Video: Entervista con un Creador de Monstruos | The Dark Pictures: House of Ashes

We tried a version with human-style legs, but in the end, we went for a dog-type leg.
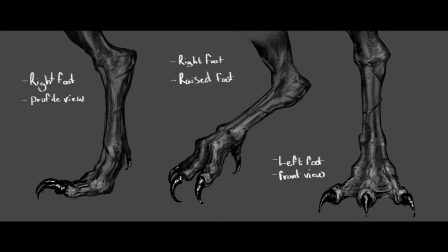4:20 It just made it more creature-like and more threatening. And we added bird-like talons on the toes, just to give it some natural weapons and make it into a predator. We didn't want to focus too much on bat reference, because we were trying to steer away a bit from the classic bat-like vampire.
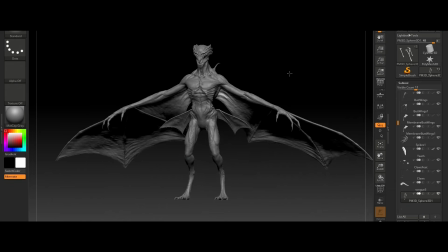4:36 We did go for 2 sets of bat-like wings. One of the shots in the game is of the vampire jumping down from above, backlit with its wings out in an attack pose.
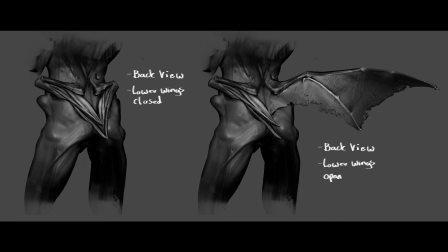4:46 And when we saw that pose, we decided to add an extra set of wings attached at the hip joint.
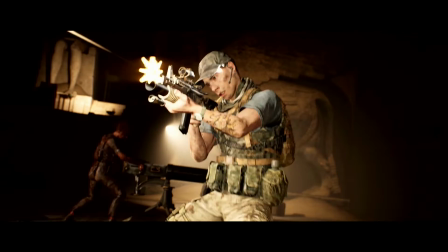4:51 It just really helped that silhouette. The environment is very interesting because they can use not just the floor, They can fly as well.
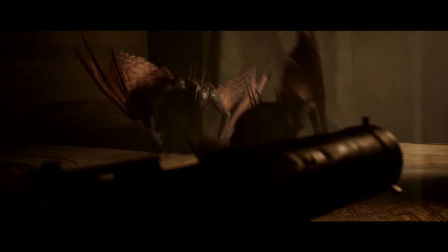4:59 They can walk on the walls, but they've got claws. So imagine something really interesting in a cave where you've got creatures coming towards you, from every angle.
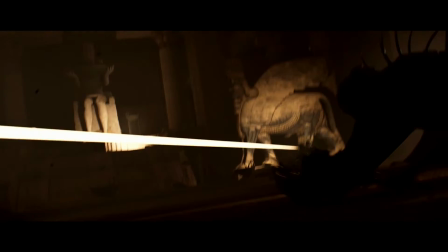5:09 I think that visually is something impactful and very interesting to look at, and scary. One of the interesting parts is the finding of those nuances and details that really bring the character to life.
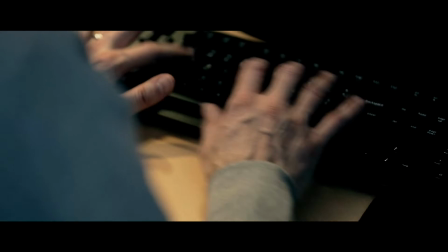5:25 How does it move? How does it behave and act? We had motion capture, and then we had the more traditional computer animation keyframing. On the motion capture side, there were a variety of different setups that we tested.
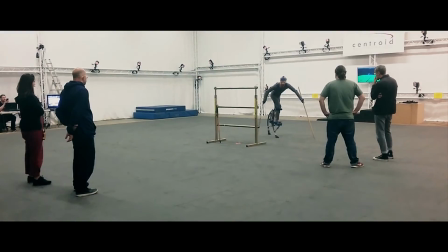5:40 We had arm extensions, and then we had various different leg stilts that our creature actor used.
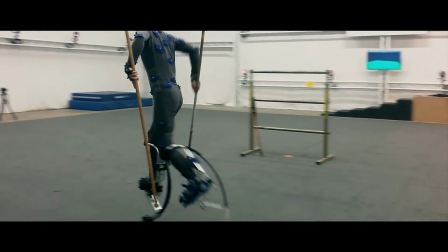5:48 But what was apparent when filming this was that it really limited his movement.
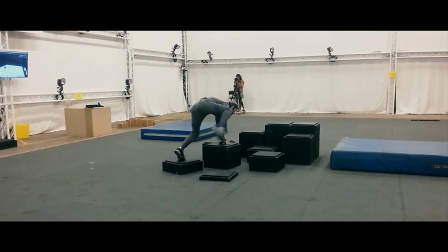5:54 So in the end, we decided not to use any of that, and he just performed himself.
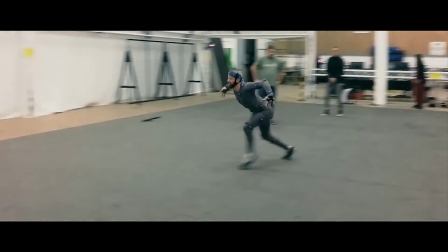5:59 Basically, this gave him the freedom to really express that physicality in acting and gesture.
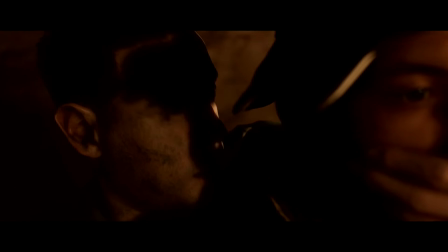6:09 They react to sound like bats. They hear you. They hunt you.
The vampires have these head plates, these bony kind of gristly structures on their heads that click and vibrate,
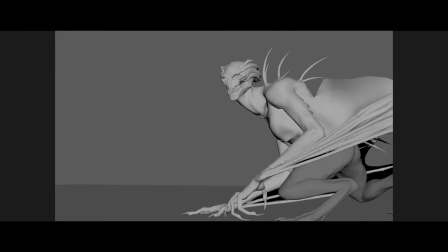6:22 kind of like a bat's echolocation. They're used to survey environments and to locate prey.
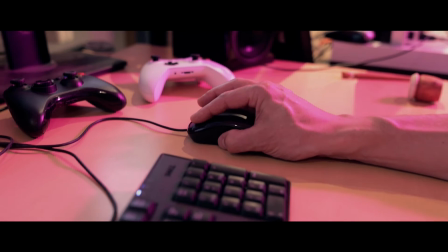6:26 We went through a lot of different iterations, and we tried a lot of different things. Like I think I sampled keyboards and mouse clicks, and then used a scooter fender and a wet trainer.
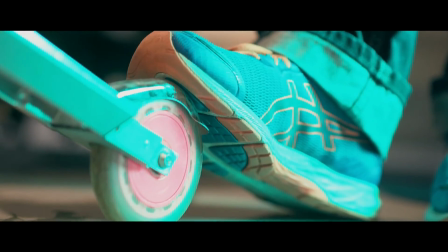6:34 And it made this organic, clicky, squeaky sound. And then I had a friend of mine in the States take a taser to a bunch of meat and a bunch of like organic material, and it came out a lot more aggressive. It just sounded meaner.
I got something for you!
And then the biggest thing that we had was this little tiny drum and a rod with fishing line in between it.
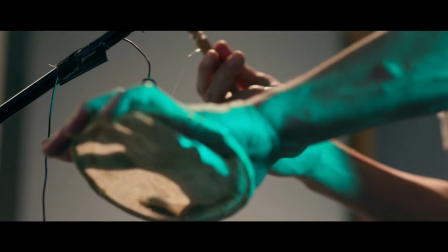6:56 So when you twisted a rod, it made this clicking and popping sound. So that ended up being one of the main tonal layers for it. But none of them quite fit right. But once we put them all together and like layered them all together on top of each other, then it started to actually work as a holistic, organic thing. Something entirely new to House of Ashes, which is a classic horror movie trope, is the vampire point of view shots,
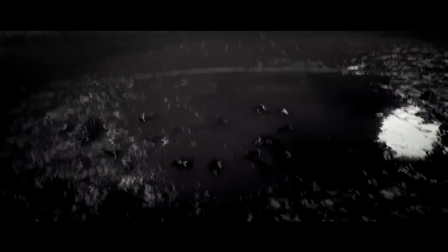7:18 which we use a very wide lens, and we use some perspective distortion on those shots, which helps sell the power and hunger of the vampires as they're chasing the soldiers, and it helps make the soldiers feel very small and very weak.
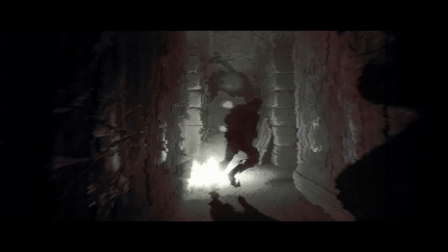7:31 And doing so, it also helps us as the player realise that these vampires are inhuman, and that when we're watching what they're doing, they're bouncing off of walls and they're climbing on the ceilings and flying.
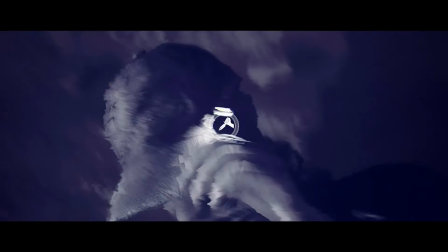7:43 At any time in the game, the players could be running through an endless maze of tunnels, and we use very tight shots on these with a lot of handheld, a lot of tilt again,
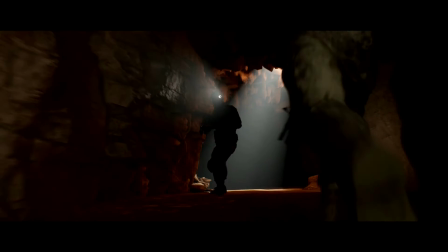7:51 to emphasise this claustrophobicness and this tension and not being able to see what's chasing them.
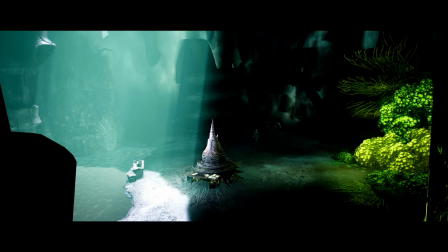7:57 And it's in complete contrast then to later on in the game, where we see these grand environments that they uncover,
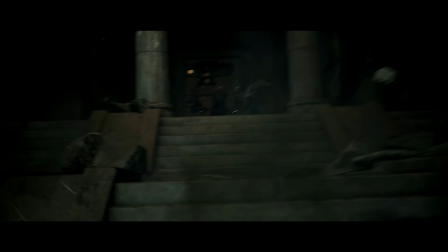8:03 which could be a temple, a city, or things like that, that we have these wide shots that really sit still and just let the player soak in that environment.
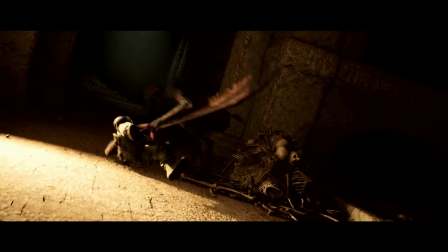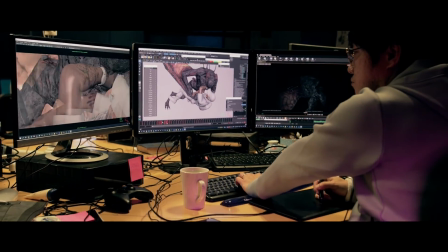8:15 This is the most complex creature that we have ever animated in the studio.